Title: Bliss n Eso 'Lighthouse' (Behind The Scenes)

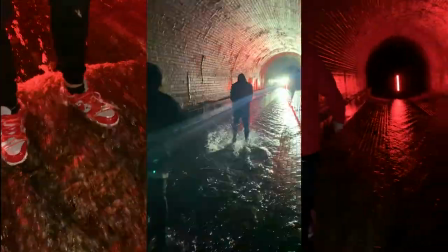(8:28)
Let's call up Mitch, let's call up the team, three hours, let's find another location, let's get a strong rapping shot.
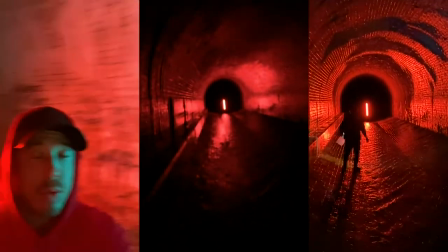(8:34)
Last minute, we found a tunnel, it's just so happened to have a stream through it, we wet down the inside of the tunnel, we lit it, looked amazing, looked like I was walking out of the depths of hell,
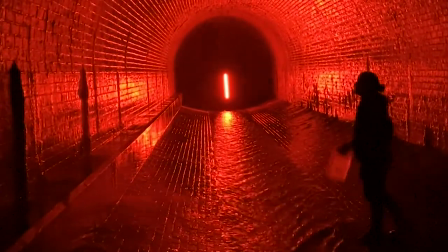(8:43)
which reflects the torment I was going through. cyan front light orangey ready glow from the back looks so strong stunning visually
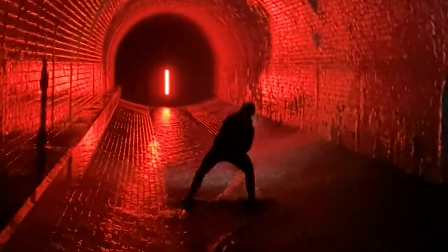(8:50)
and it was the missing link that we needed to really bring my my performance up to where it needed to be to match the rest of the clip and it's so stoked that we were able to have make it happen last minute because it's just a testament to how we were able to move mountains against all odds that's a wrap boys that's a wrap for the wrap baby fuck yeah all my parts for lighthouse is done with the ATU has just smashed it. You got the end scene bro. All right boom baby we are here just landed in Sid City from sunny coast I've just shot all my scenes for the lighthouse clip up there we had to split it all up because this COVID ship we got Pete directing from Coolum Beach right now we're live on set for the finale scene right here in Sydney we've got Ism and Esso over there in the 1959 Cadillac it looks sick as hell and this is where my story intersects with their story and we come together and then right off in the sunset together. Boom! Let's do it!
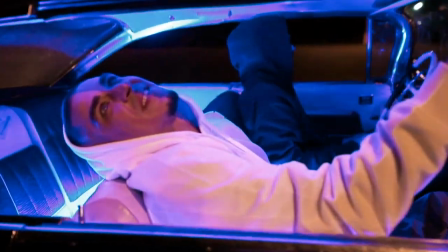Alright, so check this out. Pete is actually directing live on live stream link right here.
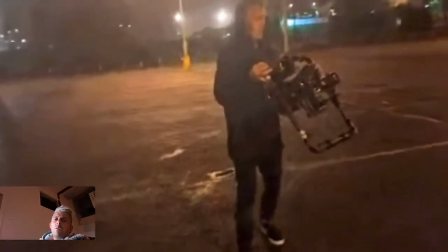(10:01)
You can see him. Say what up, Pete!
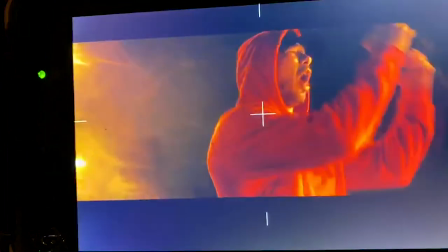(10:05)
So we got Big Pete. He's monitoring right here. He's monitoring all the shots in real time.
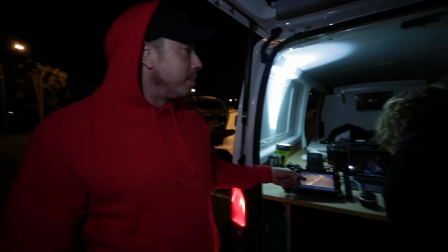(10:10)
So he's literally directing. He's talking to Mitch.
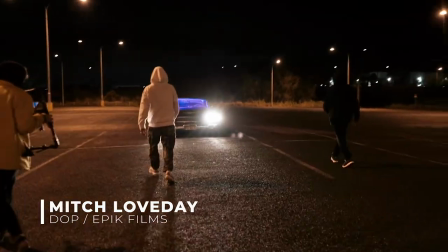(10:12)
Mitch is operating the camera and shooting on his behalf here, and it's a it's a crazy team We got a team interstate team rocking and rolling right here, so
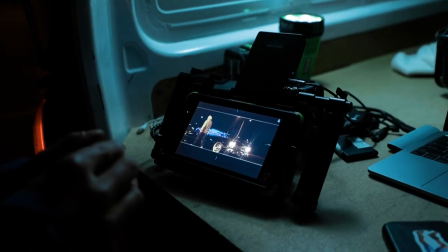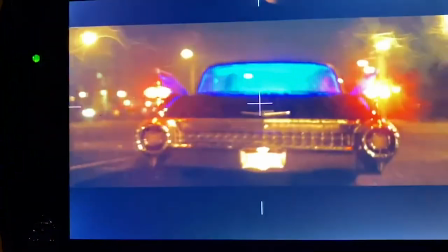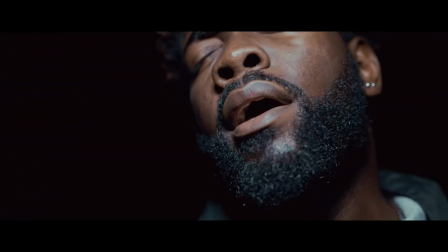That's a fucking rap oh I'm stoked with the rain like mother nature just said yeah, I'm gonna put it on for you boys right at the right time It rained we got literally
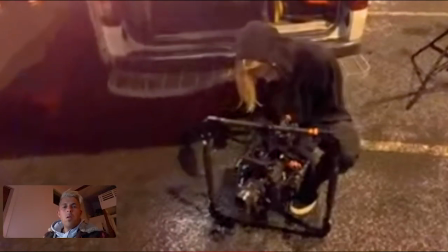(10:50)
I had to do I had two takes before we had technical difficulties and the gimbal shut down because it got wet, and we got the magic. We got the goddamn magic, so that's it. We are done. Come and say what up to Pete. Yo, did we get it? Did we get the shot? We got the shots, we got the shots. We got it, yes, yes, brother. All right, boys. All right, it's a wrap for the wrap. All right, brother. Yeah, man, let's all catch up soon and fucking have some kale or something.
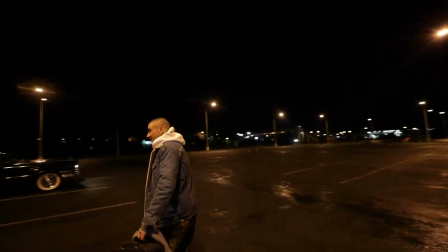(11:14)
All right, love yous. Cheers, brother.